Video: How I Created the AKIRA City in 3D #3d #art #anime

So I gotta be honest, I thought I had recordings of the process and all this kind of stuff,
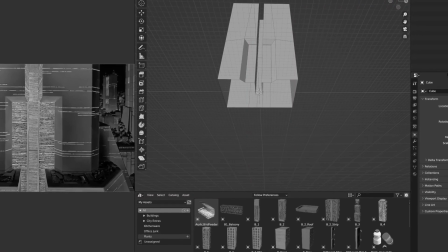0:19 but it ended up being really boring and not interesting at all.
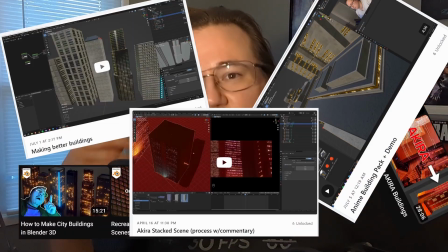0:25 I have videos on YouTube scattered around and on Patreon of how I made the buildings, how I made the scenes in the previous scenes. So you can watch those if you kind of want like a full picture, but I do still want to explain how I made this scene.
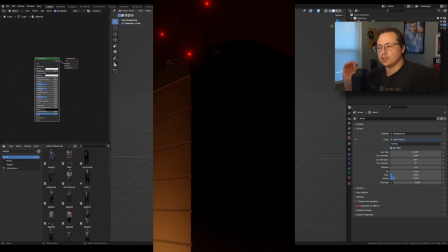0:39 Let's just jump straight into, so this shot, as you can see, is like composed of kind of 3 shots,
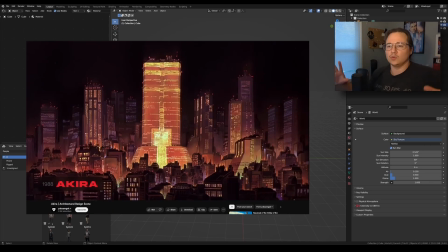0:46 because it starts with this really wide, beautiful cityscape shot of the tower.
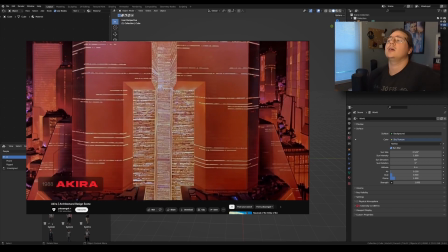0:51 And then we get closer, the camera is slowly moving forward. And then as we get closer in even more, it's still zooming in.
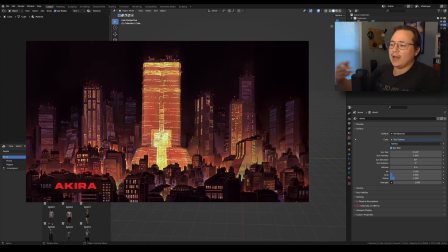0:59 So the very first shot, it's not zooming in. So I had a little bit of fun with like the vertigo and the effect and everything like that.
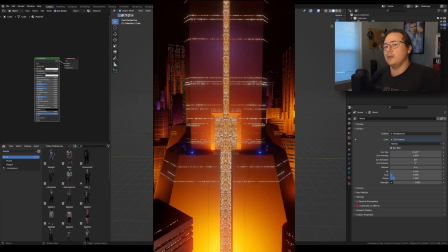1:05 So if you go back and watch it, you can kind of see there's way more movement going on there. And there's actually a lot of layers of movement.
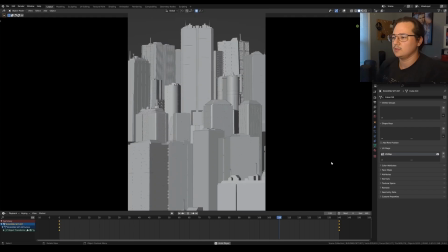1:11 Okay, so here's the blend file. And if I go to the beginning, so you can really see it in the clay render just how much the buildings are moving,
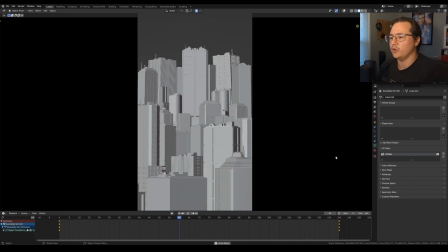1:18 and you can kind of get the sense for the weird trippiness that's going on in the scene.
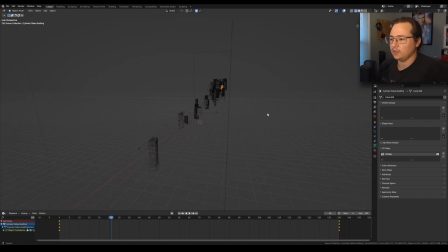1:24 So here's the setup. Yeah, it's very... some people are asking if this was an orthographic camera.
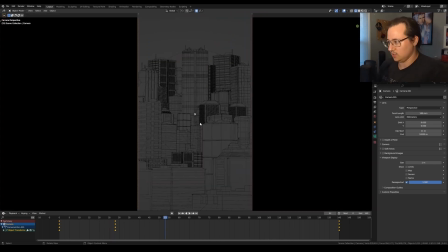1:30 It is not. It is just a very high focal length. You can see it's 180. I think this has kind of been the trend with all of these animations, is that the focal length is either 120 or 180 or 200 sometimes. And when the perspective is that squished, you can really move things around.
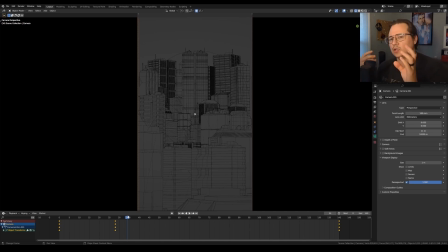1:47 They can be on really far layers, or they can be really close together, and it almost like the camera can't really tell. You get away with designing for the camera more.
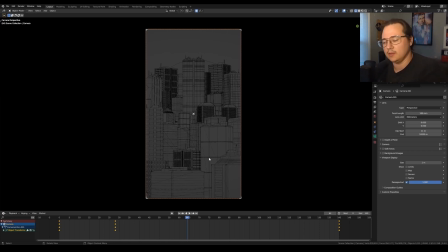1:56 You do have to be careful, because like if a building is being animated and moving and it looks right outside the camera, it might be totally not noticeable through the camera, and then also vice versa.
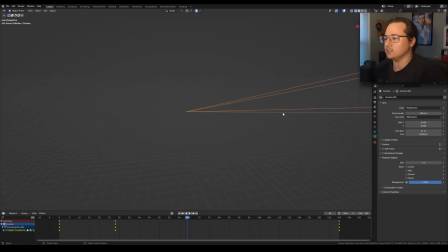2:06 So that was what I did, is I animated the camera first. Kind of just, you can see how much it moves. It really, see the camera's barely moving, but where a lot of the movement is coming from is these buildings in the foreground. Essentially what I have is this foreground layer of buildings is attached to an empty right here.
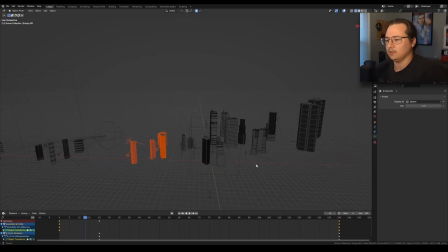2:26 And then there's this kind of like third layer with the main building, and that building has an empty around it, and everything in this section is attached to this empty here. You can see if I grab this box, it moves this set of buildings. If I grab this empty, it moves this set of buildings.
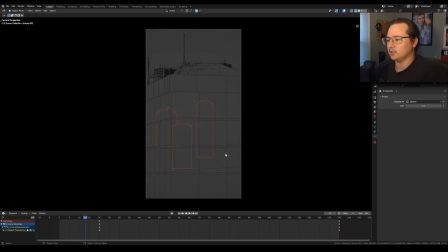2:45 And then there's a couple of buildings here that are not parented to anything, and they're really just buildings that are either just standing still, like they don't need to be moving.
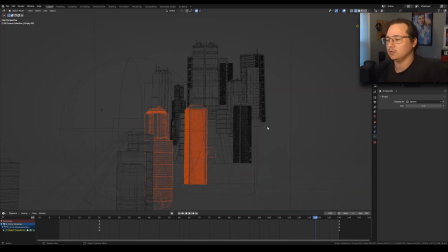2:54 And it doesn't matter because the camera is adding that additional movement, so it looks like everything is moving, but there's only a couple things that are.
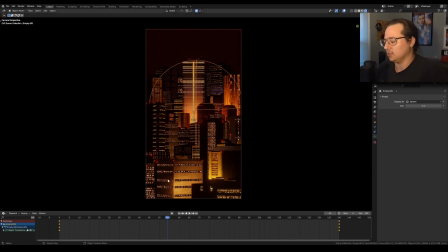3:00 And then also, like, as you can see, that every building has its own pair of lighting and shadows,
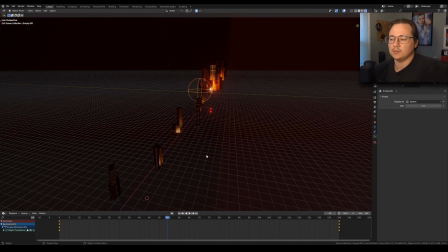3:06 and the shadows and the light is something I explained, I think, pretty well in depth in one of the other videos, and I'll link that below. Essentially, every building has a window and then potentially a shadow. Some buildings don't have shadows parented to them, so that as the building is moving, the lighting is staying consistent.
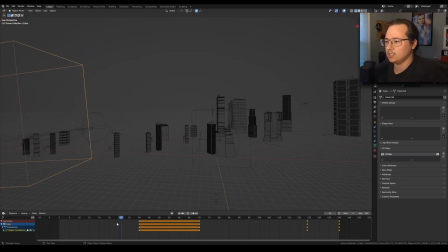3:25 As we kind of scrub this along, you can see how everything is moving. Things are separating. Things are kind of moving further apart. And the reason is as the camera moves up, you can see it's really tiny. It's right here. So as the camera moves up, these background buildings, they move backward.
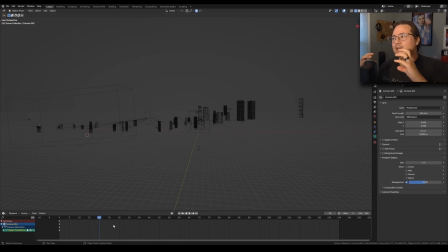3:40 They move backwards. And that, again, is adding to that, like, parallaxing, like, perspective shift effect, that vertigo effect. And also, most importantly, is this main building and this cube that is parenting all of these background buildings.
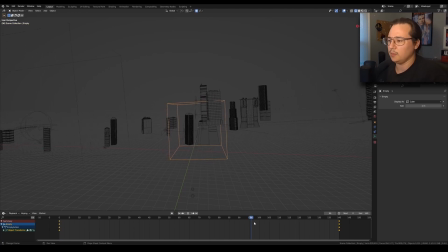3:54 What it's doing is it's kind of like raising up slightly, and it's tilting forward. In the camera view, the buildings in the foreground are moving down, and then the buildings in the background are almost like coming up and curving over you.
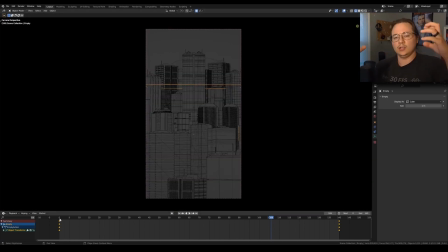4:06 And that was kind of the effect that I was going for, is like having them really look like they're dominating, and you're like coming into the heart of the city. I just think that was a really cool effect. It just makes it feel like it's massive, and almost like the city is like coming alive.